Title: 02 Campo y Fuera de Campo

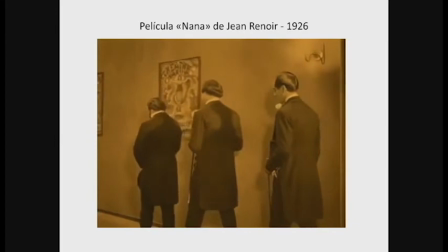989s
Cómo hace una salida hacia el lateral, detrás de decorado, viene al campo
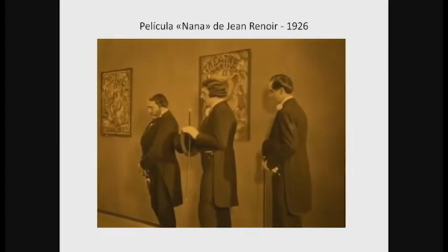998s
e interpela a estos personajes que se asoman desde el lateral derecho. Nosotros, si bien en este momento estamos viendo esta pareja,
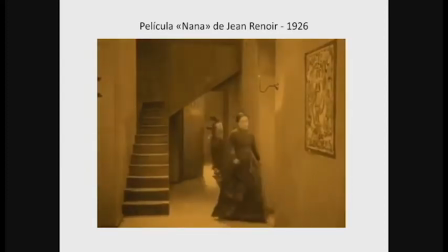1010s
nos estamos imaginando a esos otros dos señores, estos justamente, que están ubicados hacia la derecha.
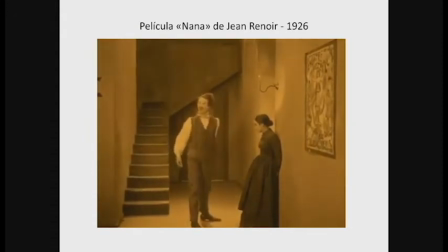1016s
Por lo tanto, vamos viendo cómo vamos conceptualizando el espacio a partir de estos segmentos.
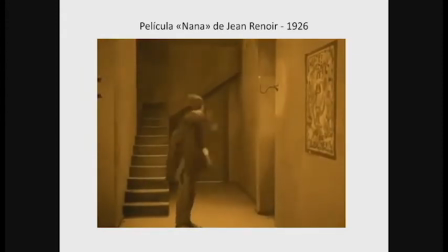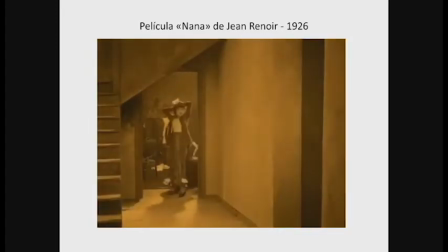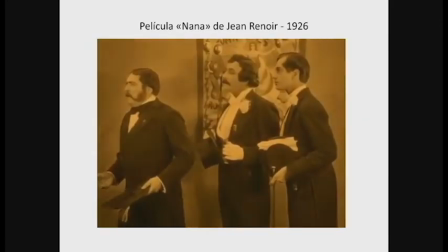1035s
Observen cómo estos personajes están mirando hacia el lateral izquierdo, o sea, que son justamente estos personajes los que se suponen se ubican de ese lado.
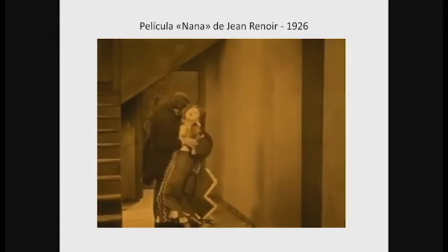1044s
Ahora activamos el lateral derecho, ya que la mujer los está mirando hacia la derecha.
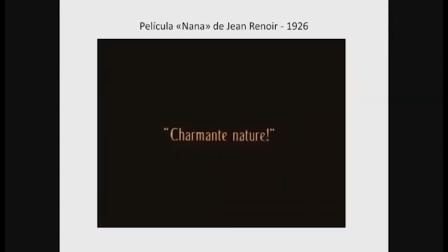1053s
Ahora ellos miran hacia la izquierda y activa,
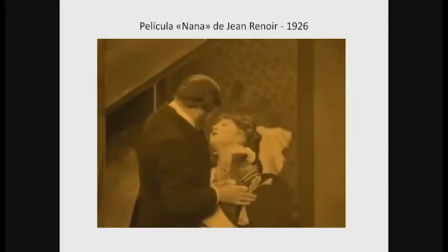1058s
y fíjense cómo sale y activa el segmento lateral izquierdo.
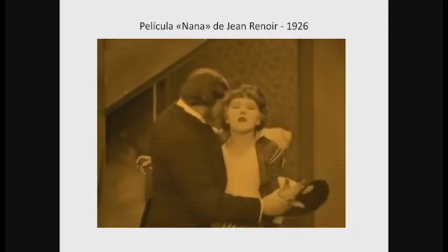1063s
Entra por la derecha.
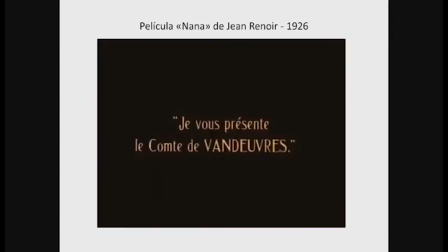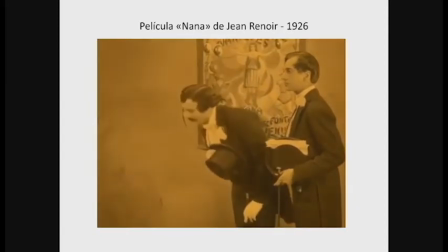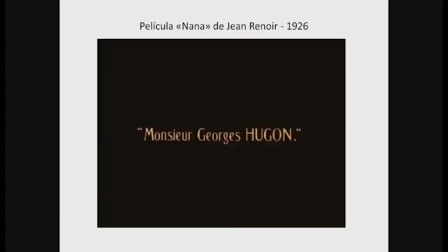1077s
Y acá tenemos también un personaje que ingresa por el lateral derecho.
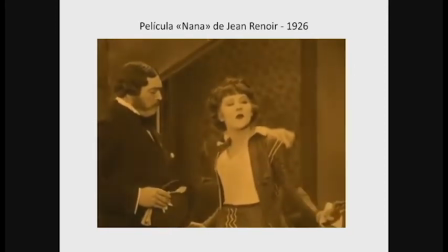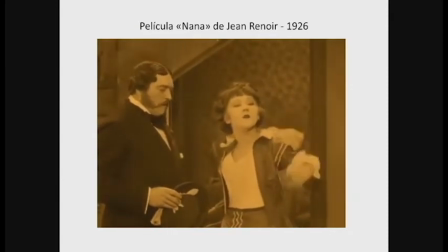1089s
Y que está hablando hacia la izquierda, activando el segmento izquierdo.
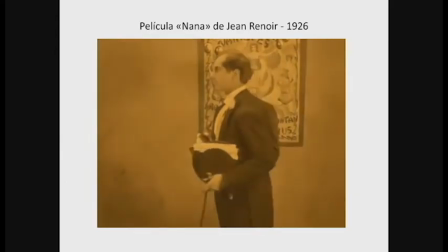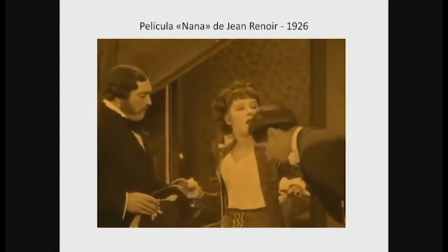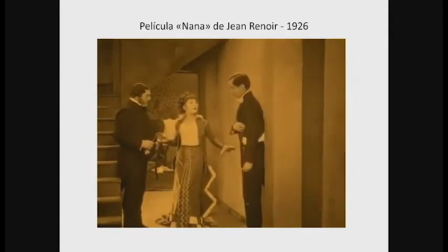1102s
Se va por la izquierda, otro más que se va por la izquierda. Y fíjense cómo se retoma el espacio hacia la derecha.
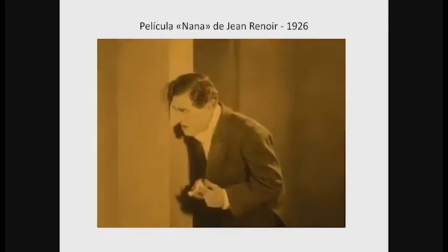1114s
Acá tenemos una presencia de campo, pero nos estamos imaginando una persona que los está mirando siempre desde la derecha.
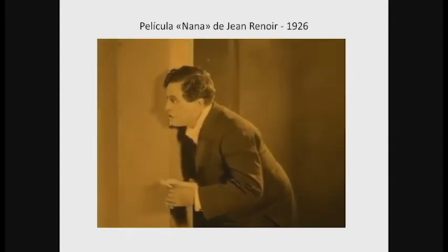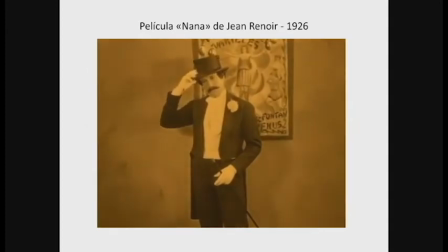1130s
Ahí fíjense cómo este personaje que se encontraba a la derecha los mira hacia la izquierda.
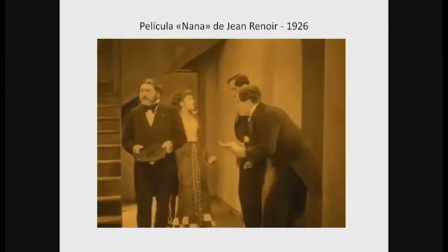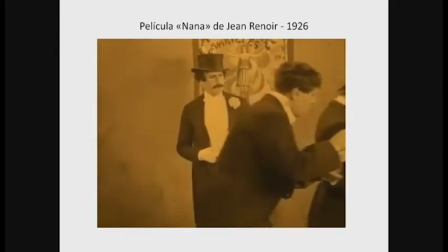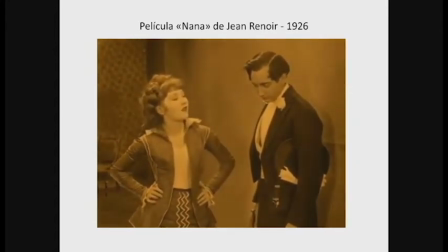1148s
Yo les voy a pasar un texto justamente que habla de los segmentos de Burch, y en ese texto Burch hace referencia a esta película, que por eso me interesaba que la veamos, para poder explicar cómo él organiza los segmentos del fuera de campo.
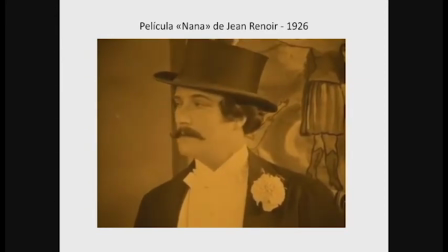1165s
Si pasamos
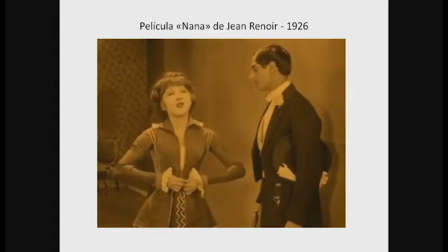1169s
a otro,
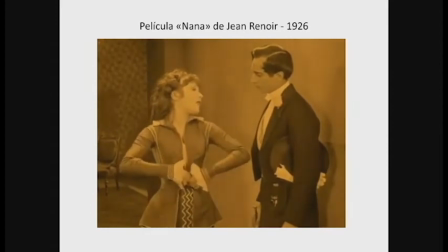1172s
en este caso un fotograma de otra famosísima película de la historia de Eisenstein, El acorazado Potemkin, vemos una mujer con su hijo en brazos, muerto,
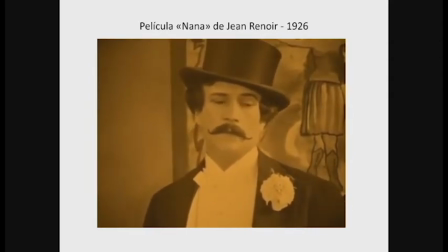1186s
y observen cómo se activa el fuera de campo, especialmente desde el lateral izquierdo,
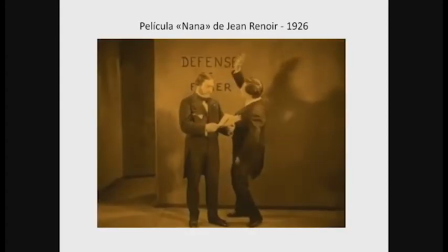1193s
ya que esta mujer claramente está interpelando a alguien que no está presente en la escena, sin embargo se proyectan sus sombras,
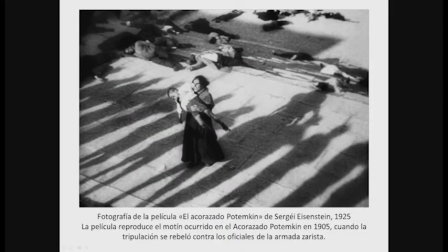1201s
y que se proyectan desde arriba, de forma amenazante y empoderada, ¿no? Entonces, en este fotograma vemos claramente cómo queda activado el lateral izquierdo.